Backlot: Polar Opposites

Fred is totally accommodating and, you know, willing to try things.
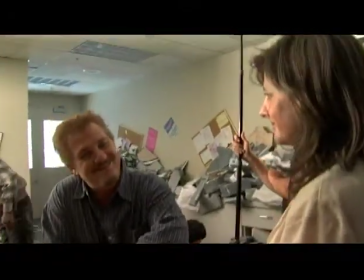It moves fast. We're going quickly. So it's almost like you kind of get settled in a moment, and then they're like, moving on.
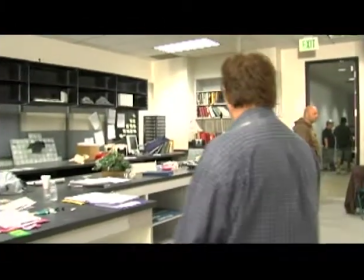It's just a little crazy.
Stop filming me. Did you see I'm a ball of stress?
Against most people's advice, I actually like working with children and animals.
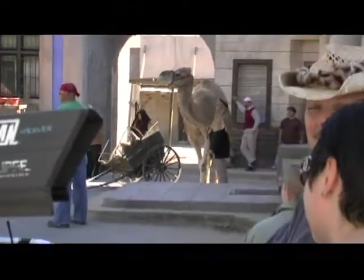I think animals add a certain amount of production value to a show. It's something that a lot of programs don't want to get bothered with, because there's a certain amount that goes with it.
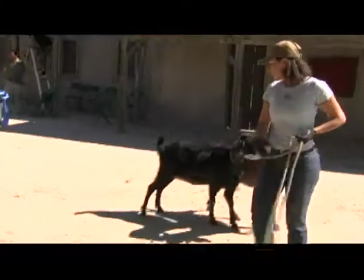The SPCA and the handlers and getting them and taking care of them.
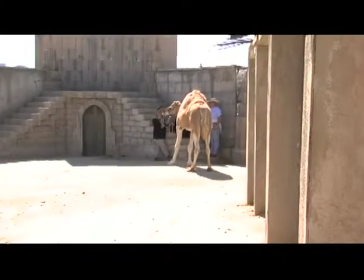But nothing says Middle East to me like a camel. And so I was determined I would have this camel and goats.
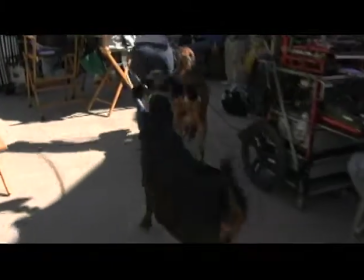Well, I said the goats could do double duty in the Mexico scenes. So we'll bring in some goats, and we'll bring in the camel. And when you see this, I thought, you know, it'll sell you on the idea that you're really where you're supposed to be.
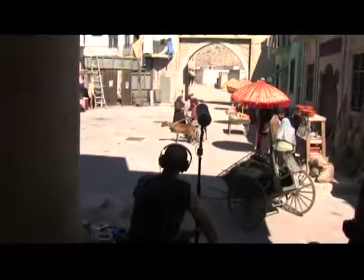Back, right, action.
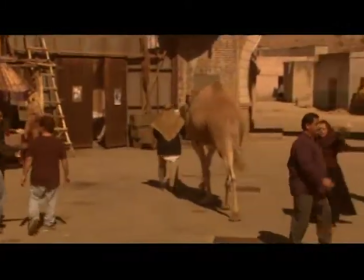When you do a big scene like the sandstorm opening in Iran, you have to rely on several different people to help you out when there's too far away to be yelling at people. I will use a series of sort of sub directors who will be midway point and then at the other end of the set and they will actually block and
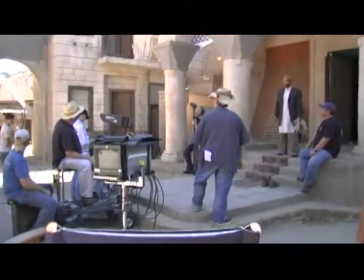Coordinate what all those people will do so that every time they reset they go back to the same spot when you call action that
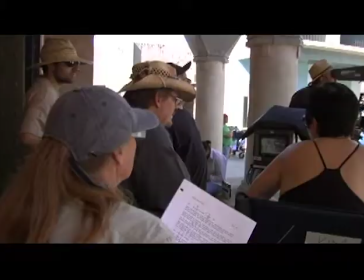each One of them does exactly the same thing and I do it for the lens if I move the camera halfway up the street I'll
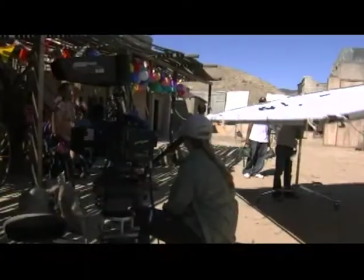reblock the action to kind of keep everything busy all the time And so it's kind of that's kind of the way something like that works You have to get all your people going, and you have to get them all going at the same time. Fortunately, I think we had a great, great group of people.
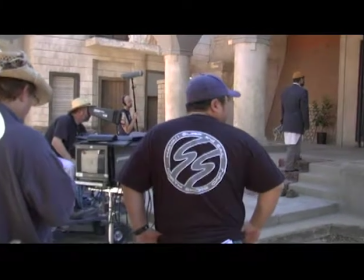Action.
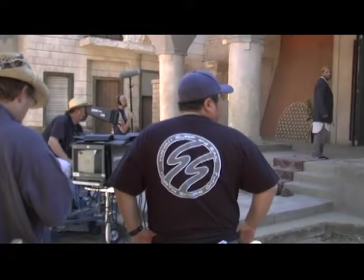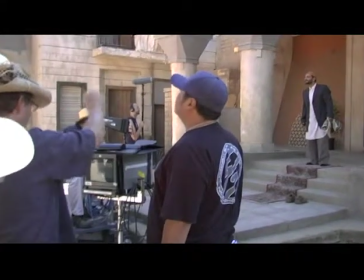And we give it to you. And one, two, three, hit!
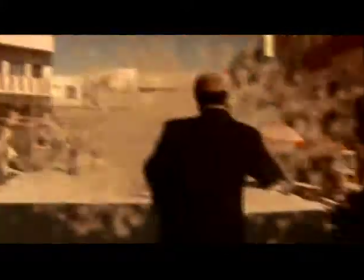One of the techniques that we employed a lot was a foreground miniature, which is a technique that's been around since film was invented.
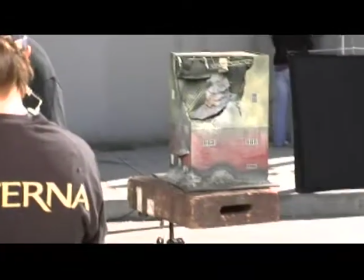It's nothing new. In fact, it's probably out of style Well, in most people's arsenal of tools to work with,
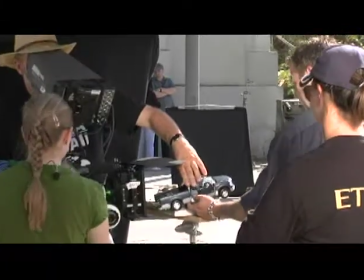I like it because you can look right at the monitor right now and see what the shot's going to look like.
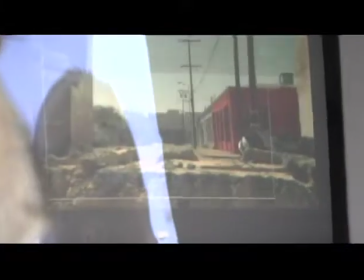And when you get the dailies back, you can look right at it. And there it is. It's not something you do in post. It's done right on the set. And the actor can come over and say, OK, that's what the street looks like.
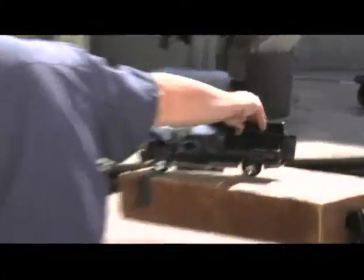That's what it's like. And now they know what to do. It kind of connects the people to the effects. Now, we're in a world today where beautiful miniature cars are made, for collectors and otherwise.
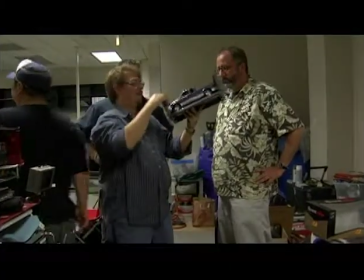But then we went out and bought some SUVs, and I beat them up with a hammer.
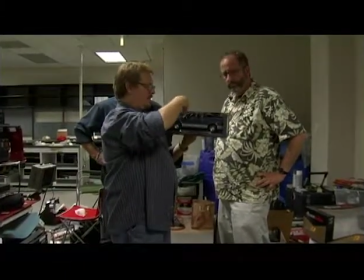I crushed them with a hammer, and I had a toy light pole that we laid across them. And then we would stick it in front of the camera, which makes it look bigger. And we'd just keep lining it up until the background in the car looks the same.
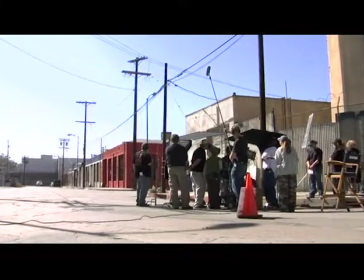And when you see the shot, they pull up with the telephone pole across the SUV.
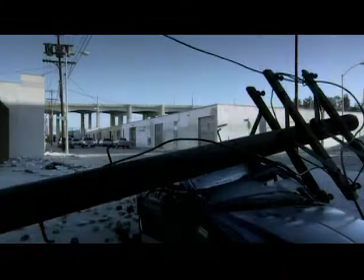It's just a little toy, and it's really hard to tell where the miniature stops and the live action begins.
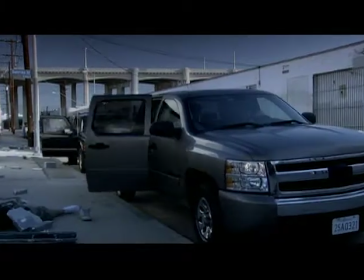It was not without its challenges, and going downtown, it was very challenging because we had to lay people in the streets.
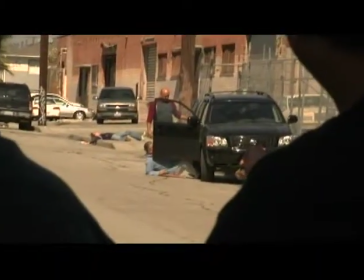There had to be dead bodies everywhere. So we had all these people, and we had to close off the streets, and we had to lay people out in the road.
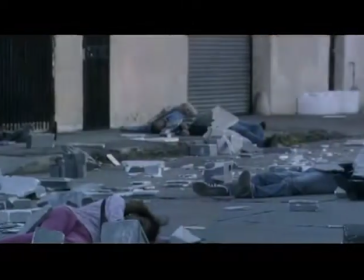And just, you know, it's something to try to make a big shot, to make a big shot that shows buildings with the tops missing and things crumbling.
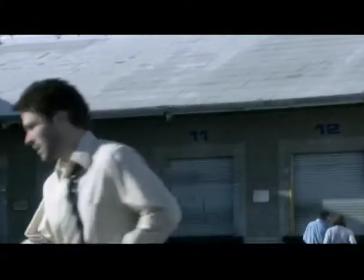And we used miniature buildings that we had created with the walls broken apart, and we set all this sort of stuff up. I believe if something like this ever did happen, it really would be the end of the world.
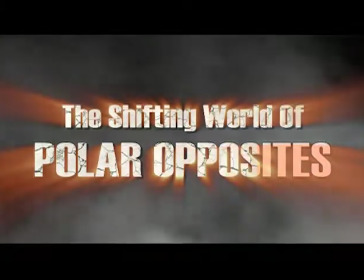I think that America is not only ready to accept gay themed stories, I think that they are ready to celebrate those.